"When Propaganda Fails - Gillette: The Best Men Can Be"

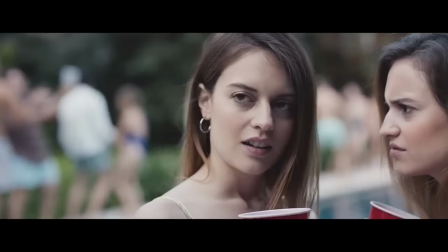(36:50)
It starts with two very offended hot girls at a pool party reacting in
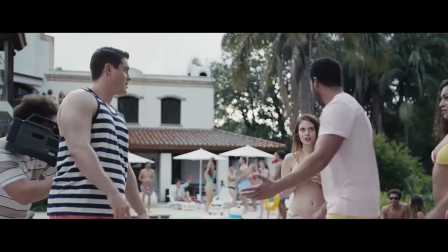(36:55)
justified disgust at being told by a pool jock to smile, sweetie.
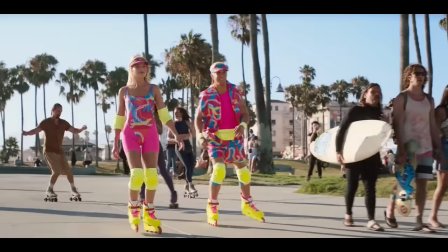(37:00)
A favourite misandrist cliche that even found its way into the recent Barbie movie.
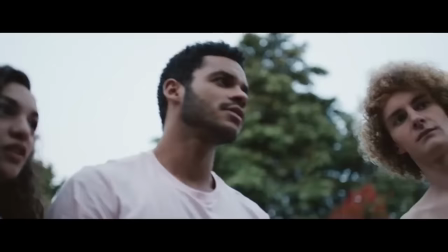(37:05)
But the not white knight swoops in to rescue the set upon damsels.
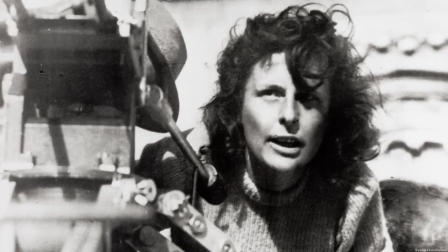(37:10) Come on.
After his heroic intervention, the camera is positioned below the not white knight in a low angle shot.
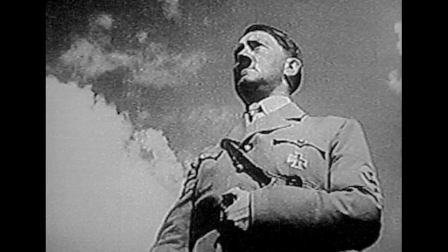(37:17)
The camera looking up at the hero from below is a technique pioneered by Leni Riefenstahl in her propaganda movie Triumph of the Will.
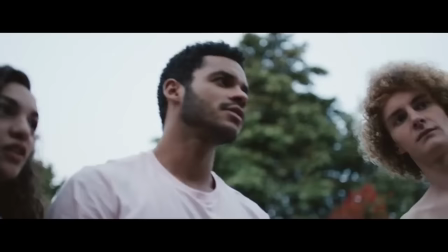(37:24)
The effect is to give the hero an air of power and moral authority. It's a tried and true technique in propaganda.
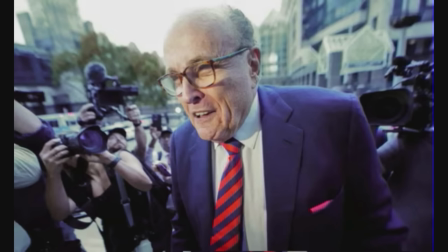(37:30)
This technique is inversed when the intent is to portray the subject as weak, diminished, small, and morally repugnant. Here's a recent example of this from The Guardian, who used the inverted hero shot in this article to present Rudy Giuliani as a figure of supreme smallness and almost demented repulsiveness.
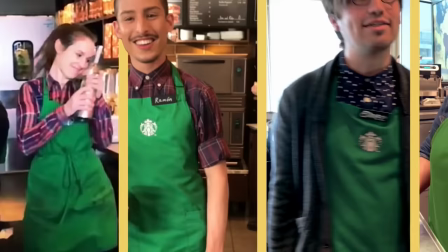(37:48)
By the way, I do not know what in the holiest of Venti Caramel Crunch Frappuccinos the pool jock is wearing,
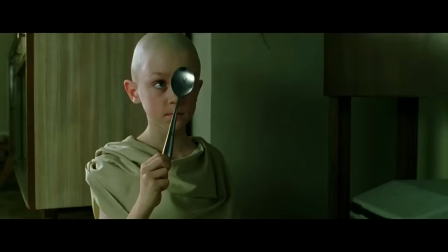(37:56)
but if anyone ever catches me dead of an overdose of drugs that I paid for with money I stole from a disabled child,
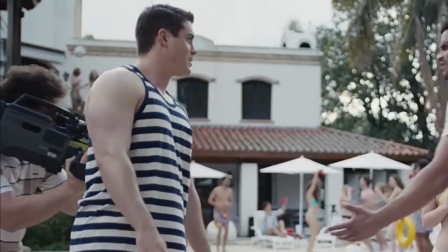(38:03)
my body rotting in the shit-covered bathroom of a crack house and clothed in that top,
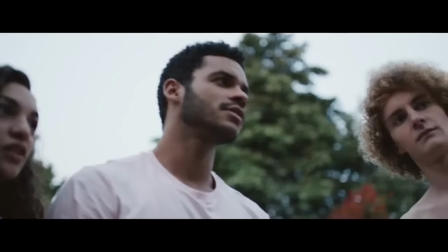(38:08)
please, for the sake of my dignity, remove it from my corpse before anyone sees it.
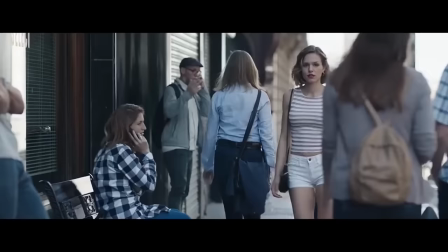(38:14)
Following the defeat of the pool jock clad in Satan's well-made fabric, a woman with large breasts is seen walking down the street. Street jock sees woman with large breasts walk past and,
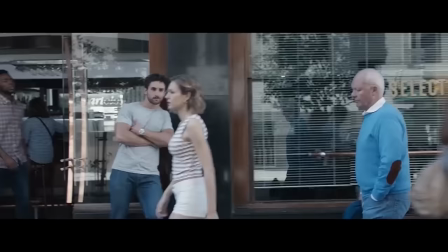(38:23)
excited at the prospect of seeing those breasts in their magnificent natural form, begins a pursuit.
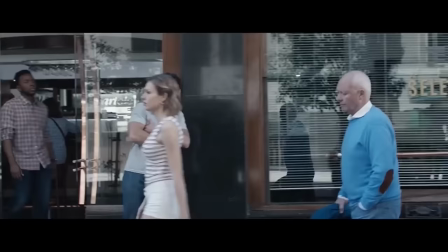(38:29)
But he is stopped by the heroic intervention of vaguely metrosexual not white knight.
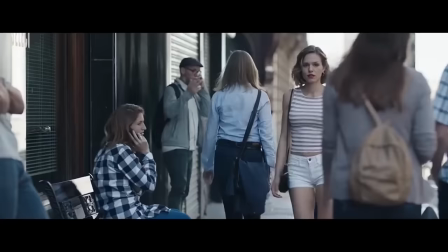(38:35)
Vaguely metrosexual not white knight prevents his bro from attempting a perfectly normal and, quite honestly, admirably courageous approach of a woman he finds attractive.
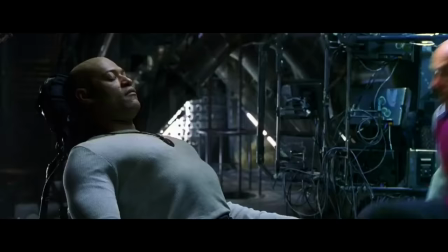(38:44)
This is just about the worst thing any man can do to a bro, short of outright betrayal.
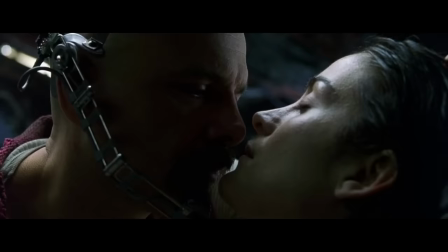(38:51)
This is the scolding, cowardly, crab-in-a-bucket behaviour of a snivelling wimp, terrified at the prospect that his friend's success may leave him wallowing alone in his own pathetic failure.
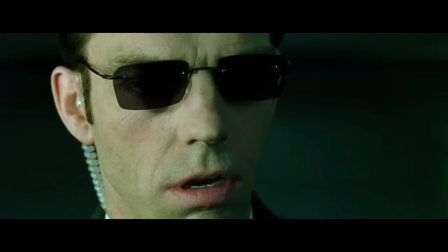(39:04)
If a man did this, he would very quickly find himself a social pariah among his soon-to-be former bros.
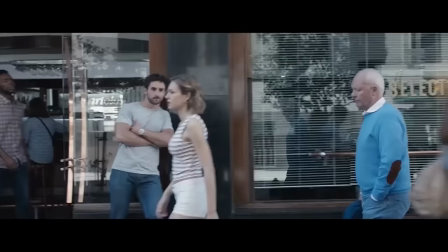(39:10)
And yet, according to Gillette, vaguely metrosexual not white Knight is the hero in this exchange,
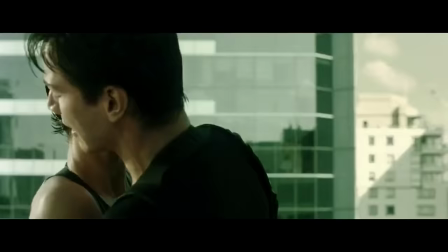(39:17)
a protector of all women from potential relationships with clearly confident men that women are likely to find attractive.
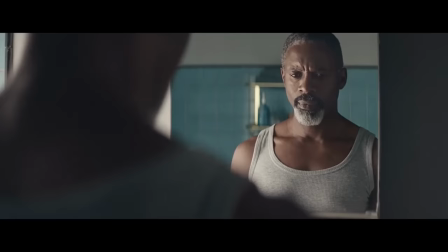(39:24)
The inclusion of this exchange is another major blunder. If Gillette framed their ad as a general opposition to sexual harassment,
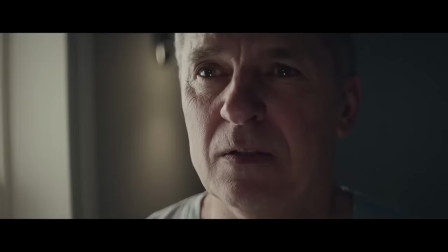(39:31)
which they attribute to all men, the response would largely divide along party lines.
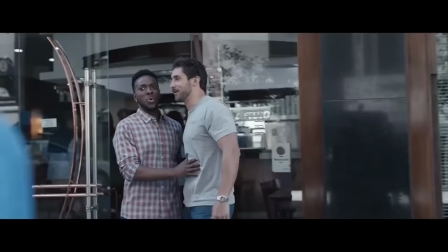(39:36)
But by framing their commercial as being opposed to all masculine interaction, up to and including approaching women,
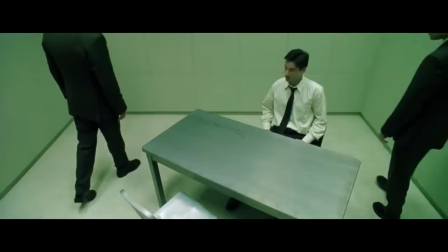(39:44)
they come off as puritanical woke scolds who want a society in which men are
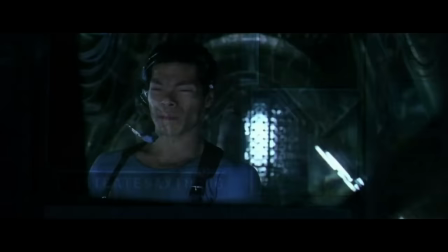(39:49)
treated like errant children to be told off and who must be constantly monitored,
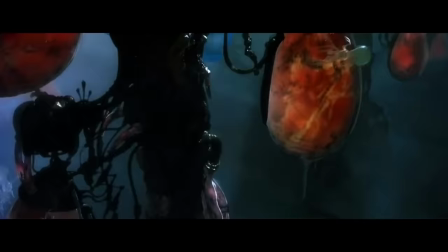(39:54)
and which treats women as ultra-fragile wimps that need to be quarantined off from the lustful attentions of men.
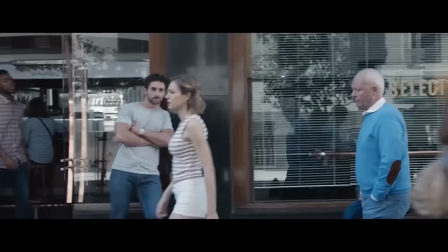(40:00)
There are some truly miserable human beings out there who would like to see such a society, but they are very few in number.
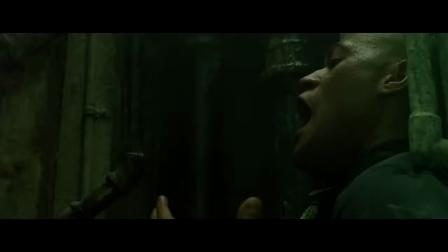(40:08)
Gillette's social prescriptions are so extreme that they will only appeal to the fanatical fringe.
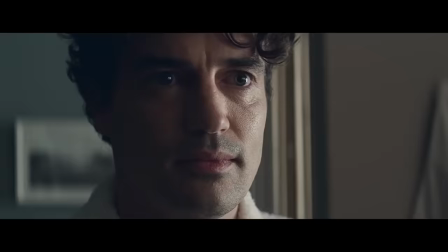(40:14)
The problem is that the idiots who make media like the best men can be are
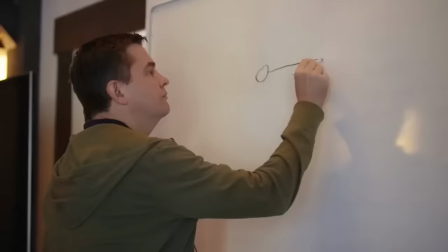(40:19)
closed off from reality within a social media and professional right-think bubble,
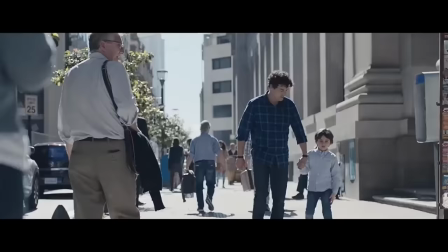(40:24)
and so they think the political fringe is the societal mainstream. Next, Justin Trudeau watches the varsity gang from earlier chase down their victim.
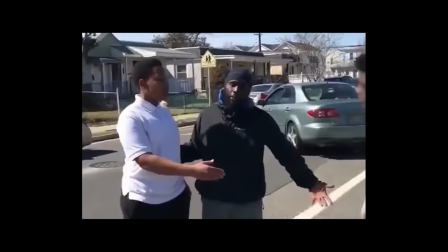(40:33)
The varsity club t-shirt is again prominent in the background. Gillette next show a man trying to settle a dispute between two boys about to fight.
Yo, men!
This clip is inserted to re-emphasize the message that men and boys are naturally toxic, violent animals that need to be controlled by an overseer.
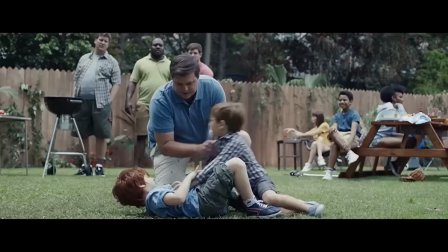(40:52)
We get the same message hammered into the viewer again when Justin Trudeau is forced to rescue the small boy from the varsity gang. We also get this clip.